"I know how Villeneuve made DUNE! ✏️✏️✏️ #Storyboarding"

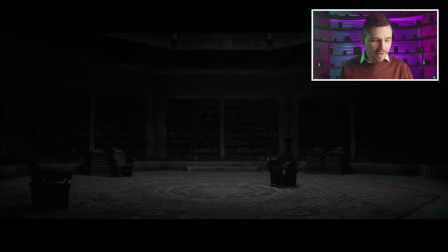0:00 Oh, I mean, Jesus, look at that, that is just... On today's episode, we're going to take a look at a fantastic scene from Dune, and we're going to extrapolate, we're going to reveal the techniques that Denis Villeneuve has used by storyboarding.
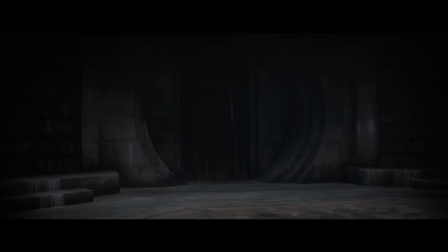0:16 So, here we go, we're going to play the film. So we start off on this really dark wide shot, we've got here in the centre of the screen,
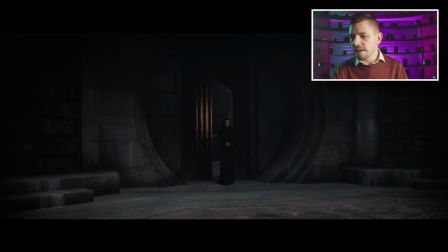0:33 a doorway the mother comes in from the right hand side of
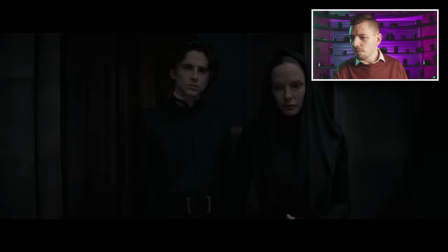0:40 the door she's tiny in frame you see that absolutely tiny in frame our next frame we're now in a medium shot showing the mother who's stood in front of us she's now static and paul coming up from behind and
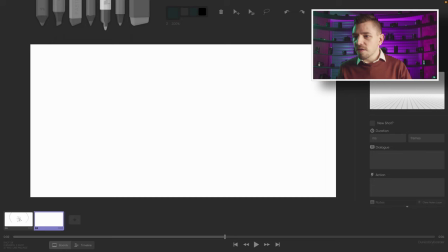1:00 he stands actually very interestingly he stands just over his mother's shoulder so we've got the mother she's roughly here he basically walks towards the back of his
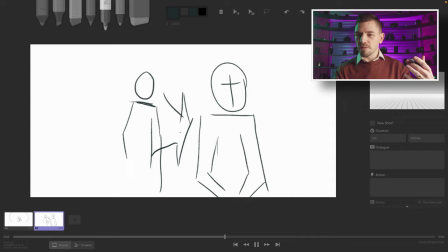1:17 mother because in a way he's looking for protection he's still not he's hiding
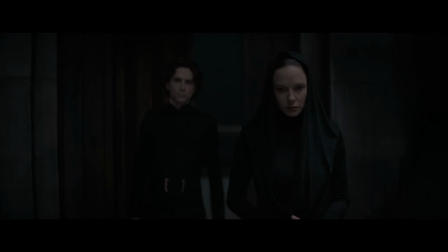1:24 behind her somewhere if we look at the very last frame of this shot he's now over her shoulder looking in the same direction as her finding some
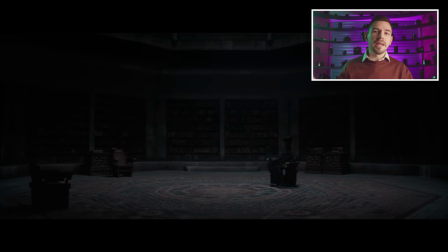1:35 some uh safety behind his mother oh i mean jesus look at that that is just
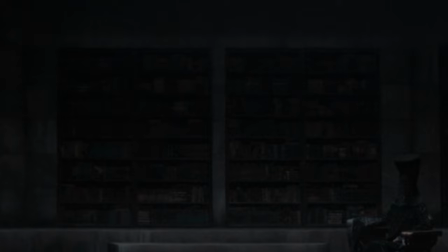1:45 oh i've got a person in a room they are they are surrounded by books this immediately tells us that
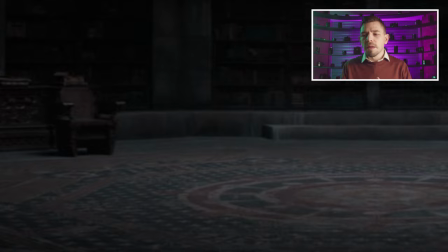1:53 this person is comfortable around knowledge is probably very knowledgeable as well because that's a visual motif being used here and there is a chair in the center of the room it's not got a chair opposite it she's not waiting for someone to sit down in front of her she's going to
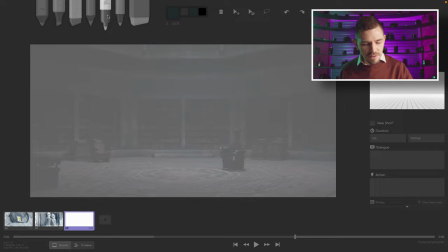2:10 be in control even though she is seated so let's draw this out let's see let's see if we can work out some uh some other imprint interesting
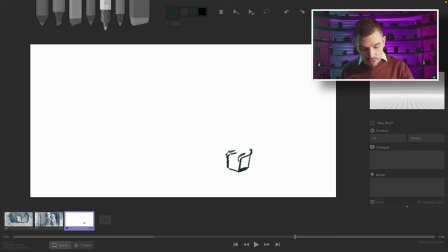2:19 information so we've got our chair here apparently Denis Villeneuve wanted the woman to feel almost like a queen chess piece sat in this chair she's incredibly regal as well she had this tall hat on waiting for
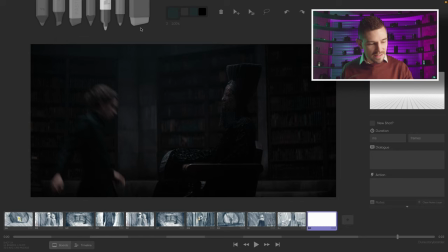2:36 him to arrive so the beginning of this shot we see just here we see our Bene
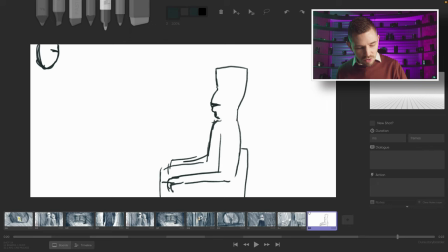2:42 Gesserit here we see this lady she's actually not even looking up she's looking straight forward so she's expecting him to land into her eye line that is actually a super a really powerful choice as well because she's
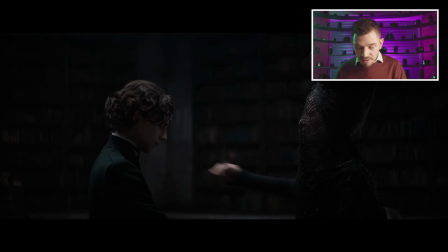2:59 so in control she doesn't have to have to raise her head this shot although it
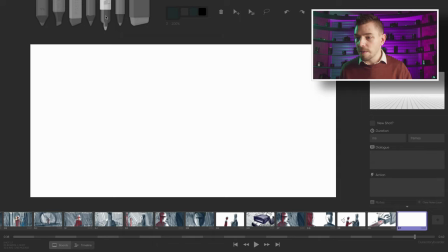3:04 looks similar is not the same as this two shot here it's actually slightly tighter so we're going to create a new frame for that this one is far more
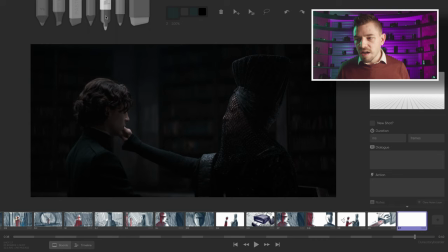3:14 equal however if you notice paul's eye line is now bang on the same height as the benegesserit's eye line and they still made sure that there is enough space for our benegesserit's uh headpiece to be in frame so let's
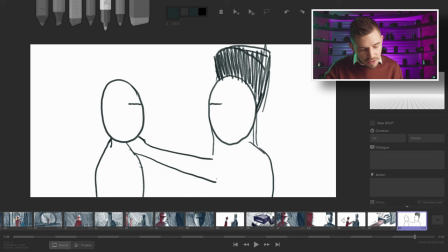3:28 just make sure that we get this about right it's really important to analyze every scene that inspires you that's why i chose this scene myself i feel like this scene was so strong and if you think about
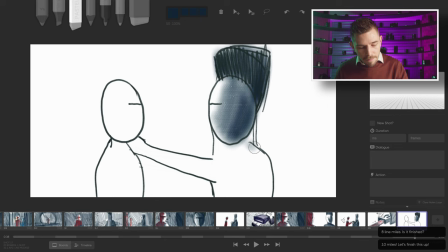3:42 it production value wise there's not a whole lot going on in this scene there's no big explosions there's no
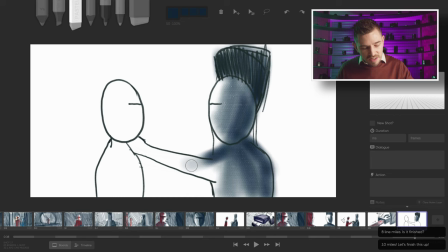3:48 big um arguments no one's shouting at one another you know it's a subtle
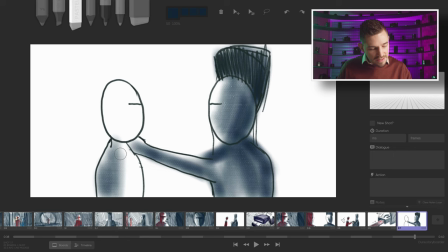3:54 expression of conflict of power struggle and that is
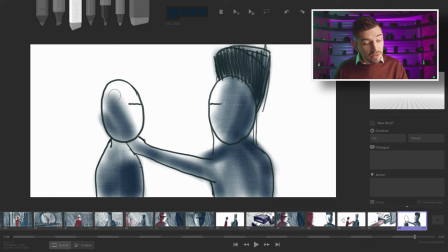3:59 in itself so important because it helps you understand how to build
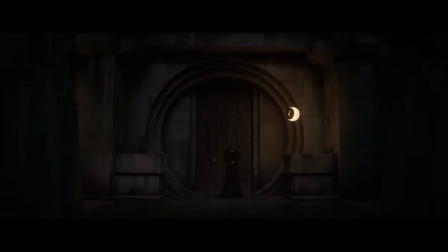4:05 your scenes how to build innate conflict and struggle between characters your
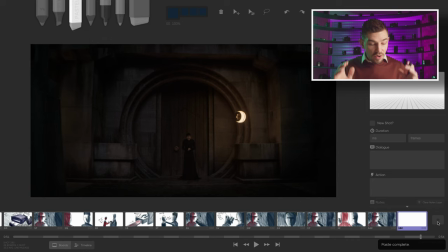4:10 mother stands behind that door no one will get past her now we get a new shot so we've got the power play and now we're reminded that the mother is still relevant to this scene the mother is stood outside she's sent
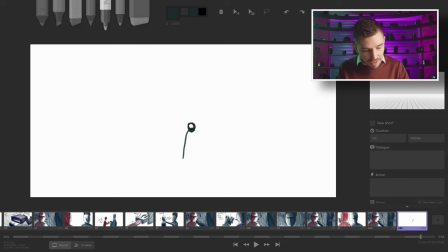4:25 a frame and she's looking down um and And almost like a nun in prayer.
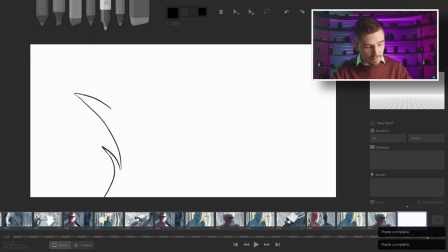4:35 Oh, God, that was a glimpse of fire there for a second. Again, new shot.
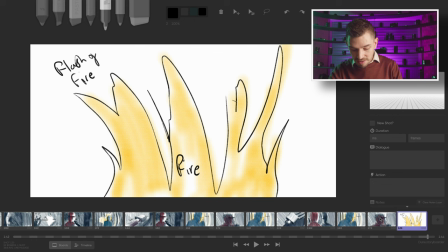4:49 Love it. So we've got the shot of Paul. Flash of fire and back to Paul again.
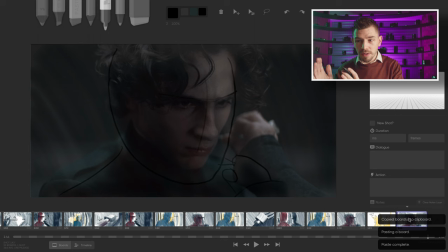4:55 Now that lets us know by going from Paul to fire back to Paul again. And he looks slightly concerned.
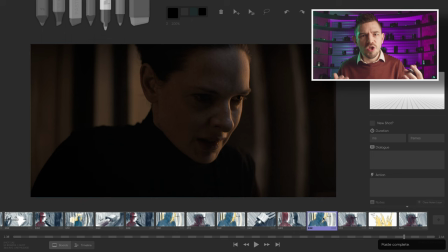5:00 We realized that that was his vision. No one else's. if we had cut say to the mother instead we would have been
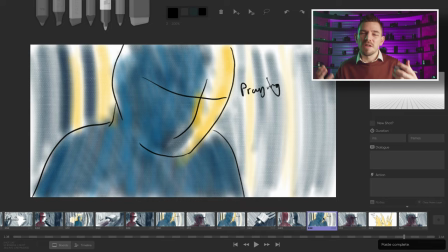5:07 confused who saw that fire or was that fire just some interpretation of this moment of pain right so i think we have gotten all the way to the end the climax of this scene we've seen how this scene has been put together through these shots how we consistently can see how often a new frame is added in to keep the visual variety in there the
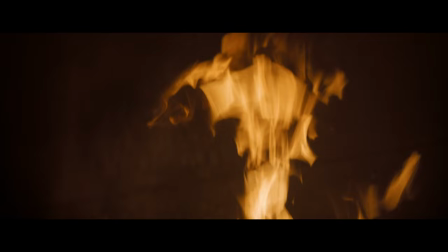5:32 use of cutaways to really enhance the intensity of the scene literally using
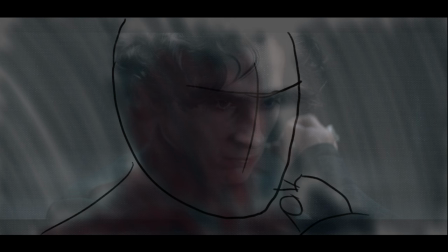5:37 fire to represent not only what paul was seeing but represent the pain
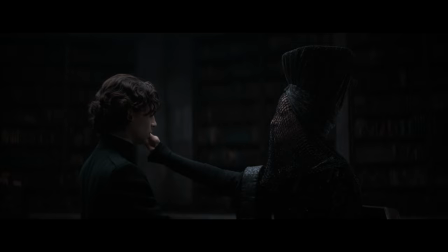5:42 that his mother and he was feeling the way in which he framed shots to show the correlation between the mother and son's journey and the power dynamic and how it subtly shifts over the scene this is a textbook example of how to use framing, camera movement and imagery to really tell your story. And if we didn't break this down with storyboards, I honestly don't believe we would have gotten half as much of the information on how Denis Villeneuve transformed this scene from the book into the film so successfully.